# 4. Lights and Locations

Hi, you probably don't have access to a film studio or professional lights and sound equipment. Now here's a couple of things you can think about if you don't. If you can choose the place for your film, be sure to find a place that is calm and, perhaps most important, silent, with no distracting sounds or activities. And be sure to find a place where you can move around furniture and equipment so that you can plan for the best possible shots for your film. Most rooms have windows, which means access to sunlight, which is a great and sometimes the only source of light for us to work with.
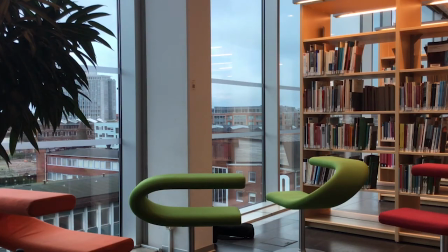This room is lit by a large window.
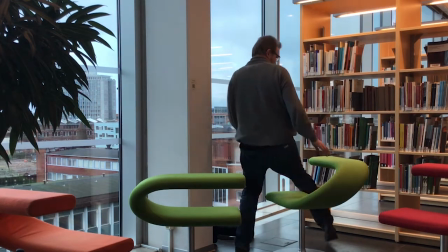It's very tempting to use the nice view as a backdrop, but if you do, the subject you're filming will become very dark.
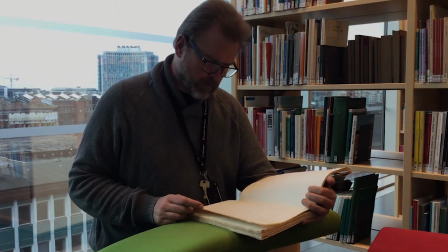For most classrooms, this is the same thing. What you have to do when using the lights from windows is to move the camera to a position where you can capture the light falling in front of the subject.
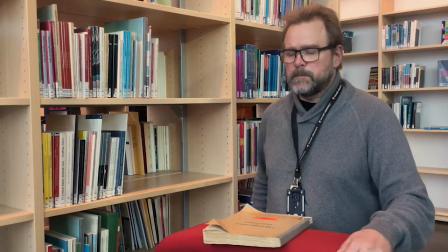Now, this way the subject is well exposed. You can also use whatever lamp you can find to lighten up the dark areas of your shot. In this shot here, I've been using a regular desktop lamp to light up the side of my face, and it works pretty good. When you set up your experiments or your field trip, plan for the video production so that you can use the best lighting possible. Where should you place people, equipment, and the camera to get the best possible light? I would also like to say something short about composition of an image. A good basic rule for this is what we call the rule of thirds.
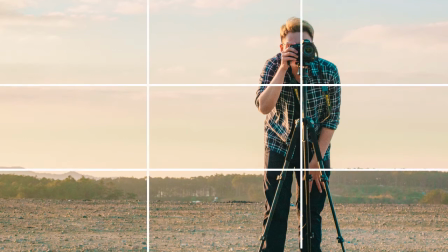The rule of thirds is based on a grid you get by dividing your image in 3 spaces, both horizontal and vertical.
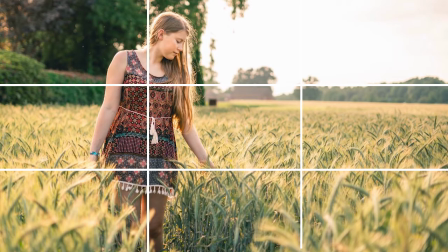To compose a dynamic and well-balanced image, you should place people,
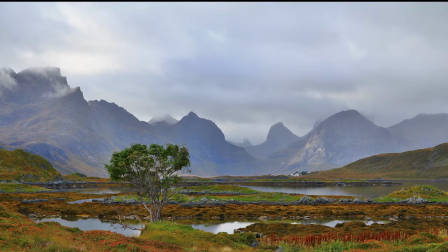objects or horizons on the lines and intersections of this grid. This image is composed that way. Let's look at another example.
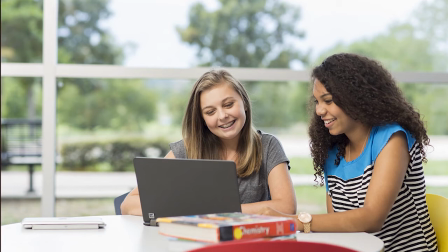This image seems good enough, but if you use the rule of thirds, it would be even better.
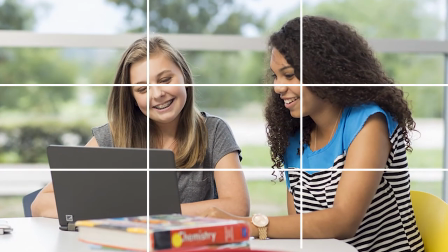Place people on the vertical lines and their heads in the intersection, and you will get a much more balanced image. Don't you agree?